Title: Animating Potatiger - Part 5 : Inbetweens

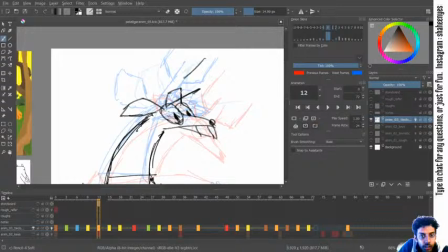3105s
The antlers could be still leading back to where it came from. And in the
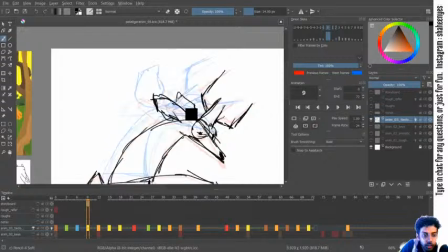next frame itself, it could be
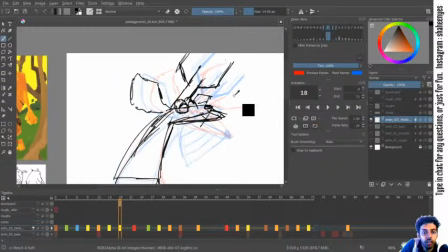more ready to smile.
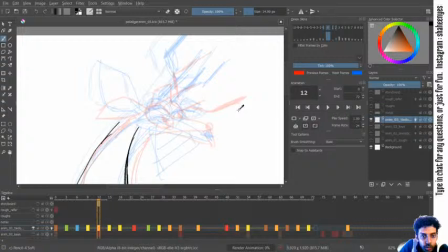3145s
So let's see what is the previous frame. And
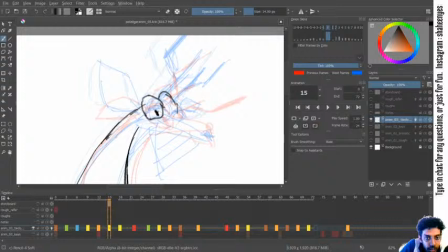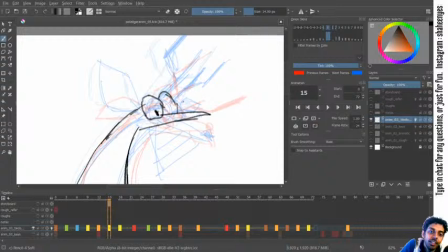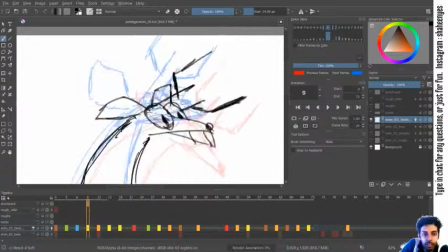so it's still catching up.
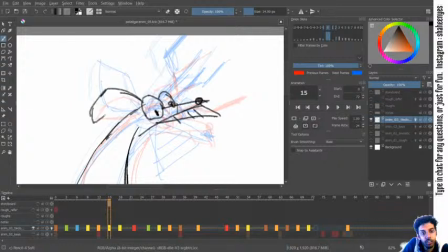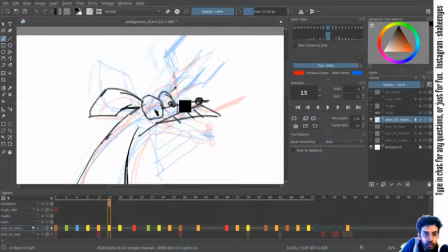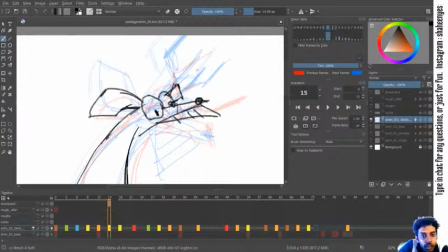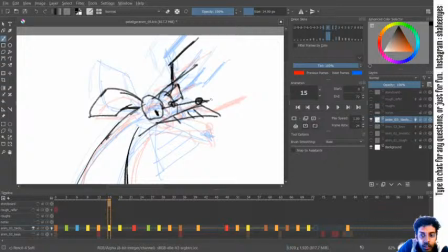The
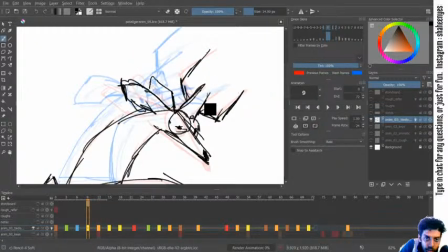3245s
antlers are also still catching up. Antlers could overshoot in the next frame.
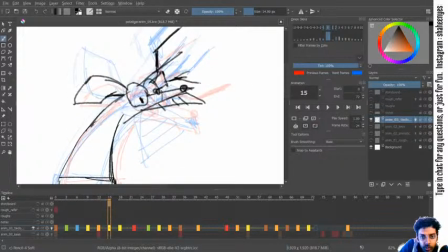I think I'll make the antlers overshoot.
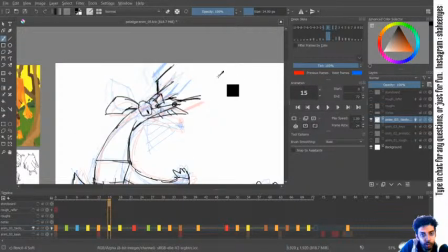3263s
So it's here, and next frame could overshoot, but
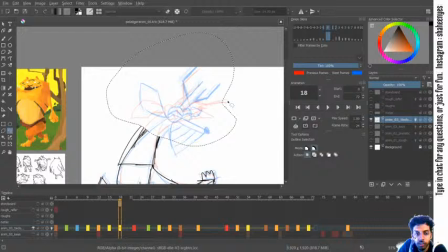3273s
let's get the smile out.
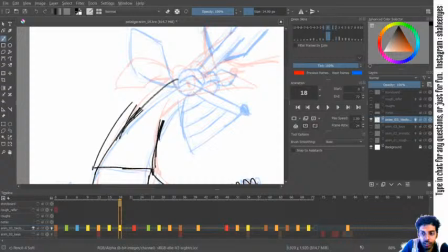3280s
Hey Suman Mana, hi. Now I'm trying to get the mouth open, because in the whole animation if you see,
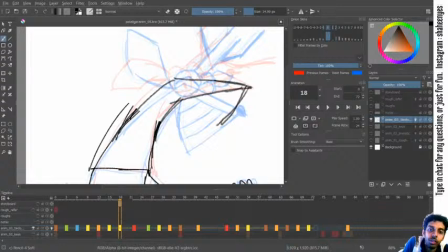3294s
the mouth wasn't staying open for too long really. So that's one thing I wanted to change.
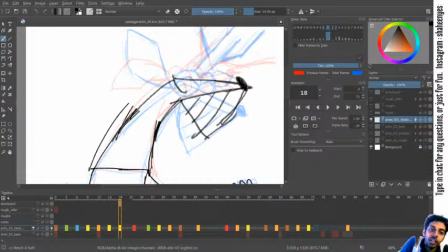3309s
So the eyes try to get back into place, and it's already in the smiling mode.
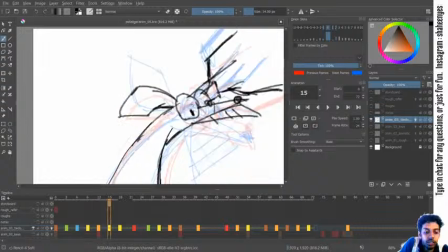3322s
You can actually get it into smiling mode here itself, because the more amount of time it's closer to that mode, it will be more visible. And the ears, since it was lagging behind all this while, I'll offshoot it a bit further.
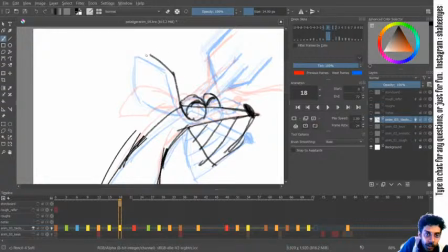And where was this ear? So this ear was back, and